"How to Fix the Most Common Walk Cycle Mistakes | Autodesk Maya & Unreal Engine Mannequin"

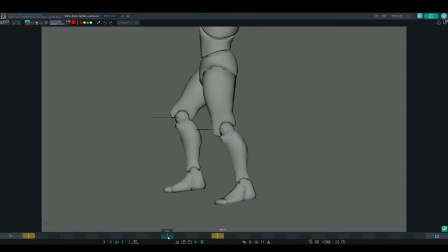So it's a little bit different than the last one that was kind of missing the up position, but this one is translating really nicely. What would need to happen here is probably maybe lessening the foot roll to get the legs a little bit straighter,
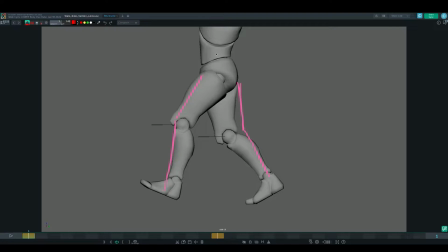and then we might need to adjust the root controller just to get some slight adjustment to try to get slightly straighter legs, and we would make that same adjustment here on the second contact frame. So those are some common things to look out for when you're working with your walk cycle, blocking things in,
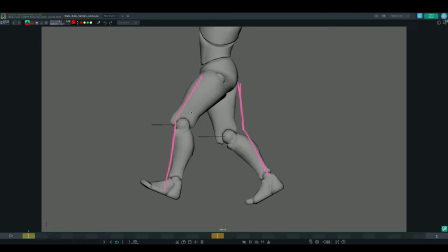making sure those contact frames are basically as straight as you can get them, and kind of walking the Alt and arrow keys will kind of nudge the root controller and the legs so that you can get these straighter controllers when you're working in Maya.
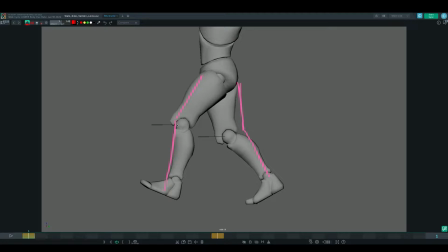So that's one thing that we can look at, and we can see how these adjustments end up taking shape over the next 2 submissions.
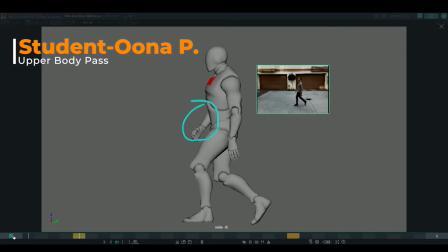So in this walk cycle, what we've started to take a look at is the upper body, and we're starting to get that root translation happening in the lower body that wasn't happening earlier. And you can start to see that this walk cycle is starting to have a really nice character and vibe to it.
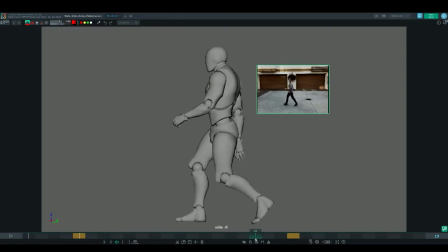You can see that they made that adjustment. It's a little bit bouncy. It's kind of nice because it does kind of break up a little bit of the even spacing. So you can see that with that root translation happening a little bit faster, kind of popping up here. So you can see with the spacing, with the root translating kind of quickly here,
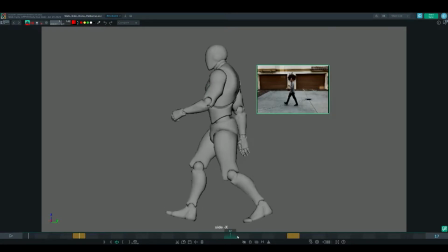it gives a little bit more of like a happy bounce to the walk cycle, which actually kind of gives it a nice little strut type of feeling instead of it feeling very even. So that's a nice little touch there. There's a little bit of some issues with the legs,
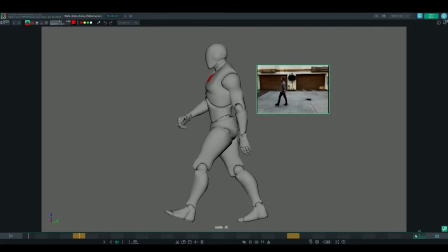but overall it's coming together pretty nicely and there's no pops or anything like that. And we've layered on the upper body, which is looking really nice as well. One thing I was noting with the arms is just to add a little bit of a drag to those arms as they start to kind of hit their peak and
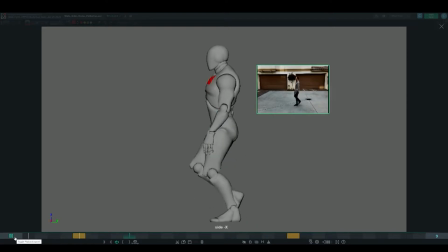recede backwards and forwards, just to give a little bit more weight. But overall it's looking really nice with those front and side views. And let's take a look at the front view as well.
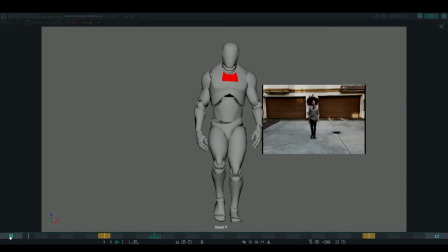So from the front view, we have some pretty nice overall walk movements happening. It's a nice block and it's a great first pass. Overall, the issue that a lot of students are having issues with is the width of the arms.
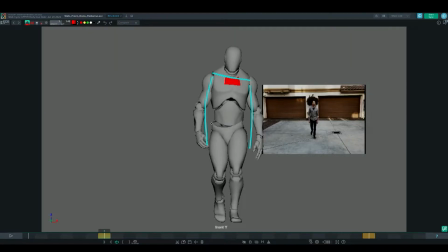I think when you're starting to pose from the side, it's easy to lose track of how much your elbows are protruding out. So you can take a look at the negative spacing in here, and it's a little bit too wide versus something like this on the reference.
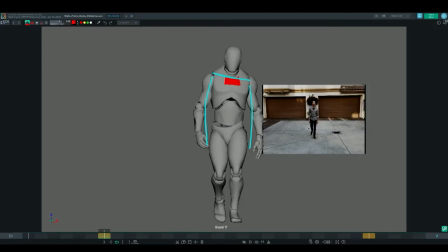It's a lot closer. You want to make sure that you don't have the arms penetrating the mesh of the character or getting too close. You still want to have a nice silhouette where there's some opening in the character, but not quite as wide as this, so that it looks unnatural, where there's these gaps in the spacing of some of your passing positions.
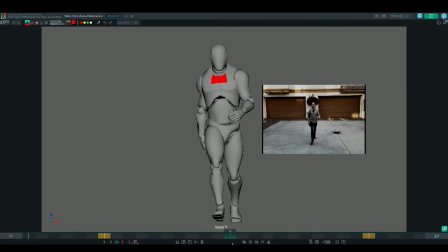So these type of poses look really nice. There's some nice silhouette happening here, but as you transition and you get some of these gaps in the character, you might want to basically kind of bring in these elbows a little bit closer to the character's middle section,
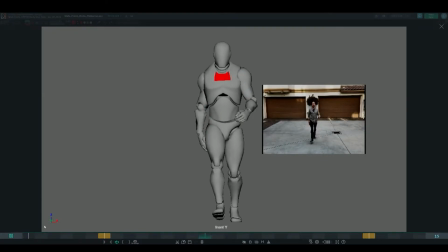and that'll make the walk look a lot more natural and it'll prevent this stiffness that we're seeing here. And another thing to kind of keep in mind is, you know, kind of giving some of this contrast in the hips and torso, kind of exaggerated this.
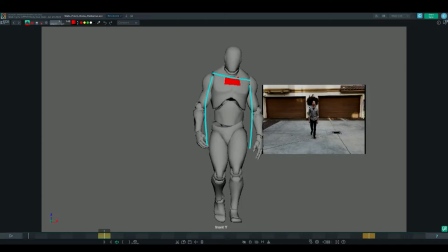For example, if you look at the reference, it's not quite as elaborate, but you can kind of see that there's some of this contrast happening. And then making sure that your head continues to be straight aligned is also something that you want to look at as you're adjusting the torso.
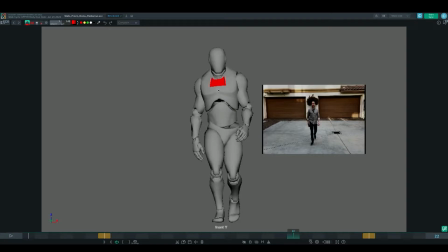Right now the head is kind of moving in the same angle as the torso, and it should be a little more straighter up and down.